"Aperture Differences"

Hi, this is Jamie from ALPHAGVRD. Did you know that not all lenses are created equally?
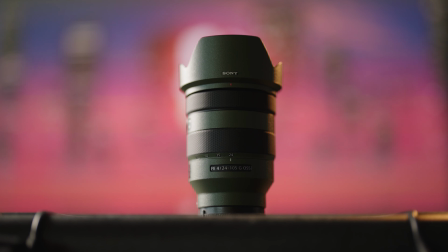4s
Some have an aperture of f4 while others have an aperture of f1.2 or even lower. What is aperture? Aperture controls the amount of light that passes through the camera lens, and it also affects what is and is not in focus.
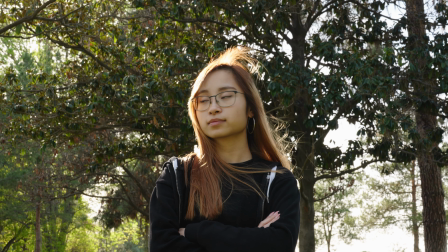17s
For example, if you want more of the image in focus, you'll need a higher f-stop.
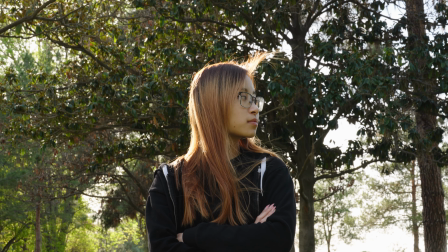22s
On the other hand, if you want a more shallow depth of field, creating bokeh, you will have a lower f-stop.
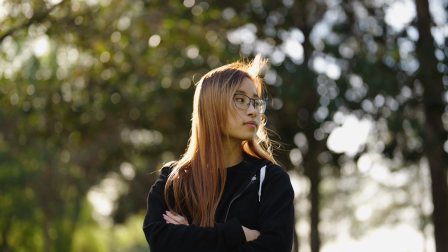28s
Although this does create a more creamy and buttery look, I wouldn't always default to this. Every situation calls for a different approach. In your story, you want to give context, therefore, establishing scene shots. Let's see how it looks establishing a scene with a higher f-stop versus a lower f-stop.
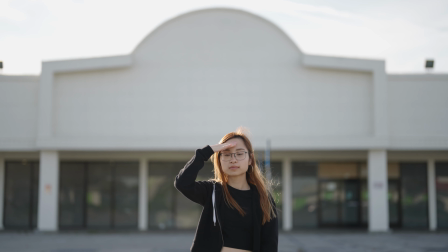45s
With f1.4, not everything is focused. Only a subject or point of interest is highlighted.
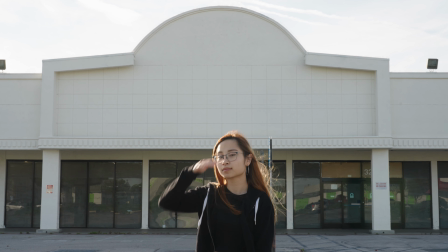50s
Let's see what a higher f-stop does. As you can see, more of the image is in focus, giving your audience more context of where your character is at.
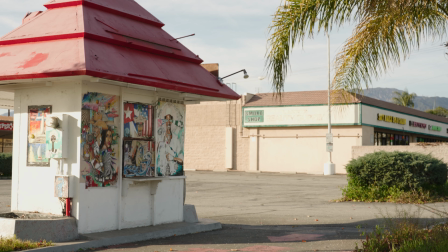58s
What kind of benefits does lowering the f-stop do? Let's say you're doing an interview in an environment that just isn't engaging or exciting at all.
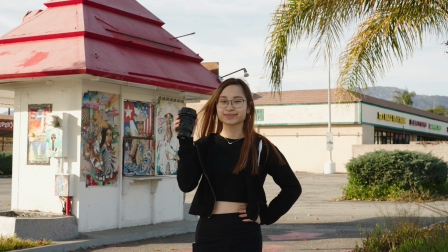65s
In this case, you don't want everything to be in focus.
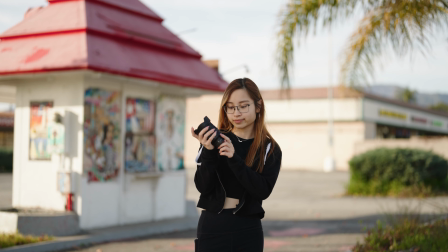68s
By lowering the f-stop, everything around you becomes blurry, and it takes off the attention from the scenery, but not your subject.
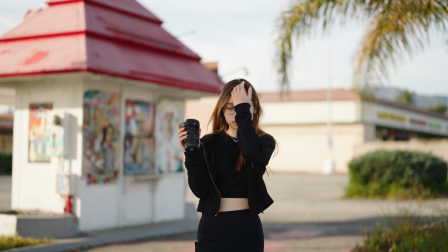75s
You can see that the scene has changed dramatically. Now let's look at a different scene where two people are having a conversation.
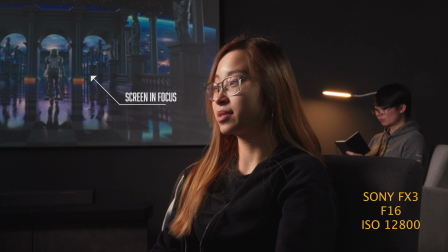83s
When we have everything in focus in the background, your audience can be distracted by the surroundings and travel away from the conversation.
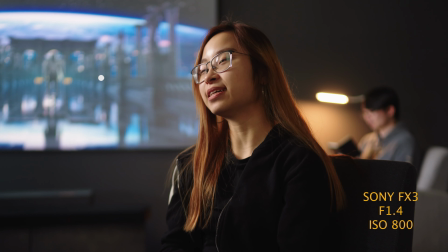90s
When shooting at a lower f-stop, our subject is the only thing in focus,
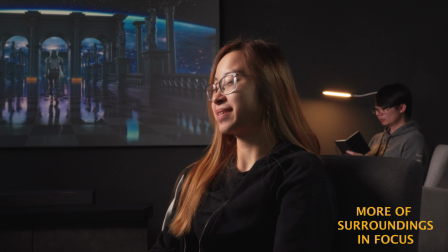93s
and it narrows down your audience's attention to just the character and what they're saying, and it makes your audience feel as if they're a part of the conversation. That concludes our little segment in Aperture. I hope that gave you some insight onto your next shoot. Remember that these are general rules that don't always have to be followed. You can tell your own story in any creative way you want, as rules are meant to be broken. See you in the next video, and make sure to like, comment, and subscribe for more content. Thank you!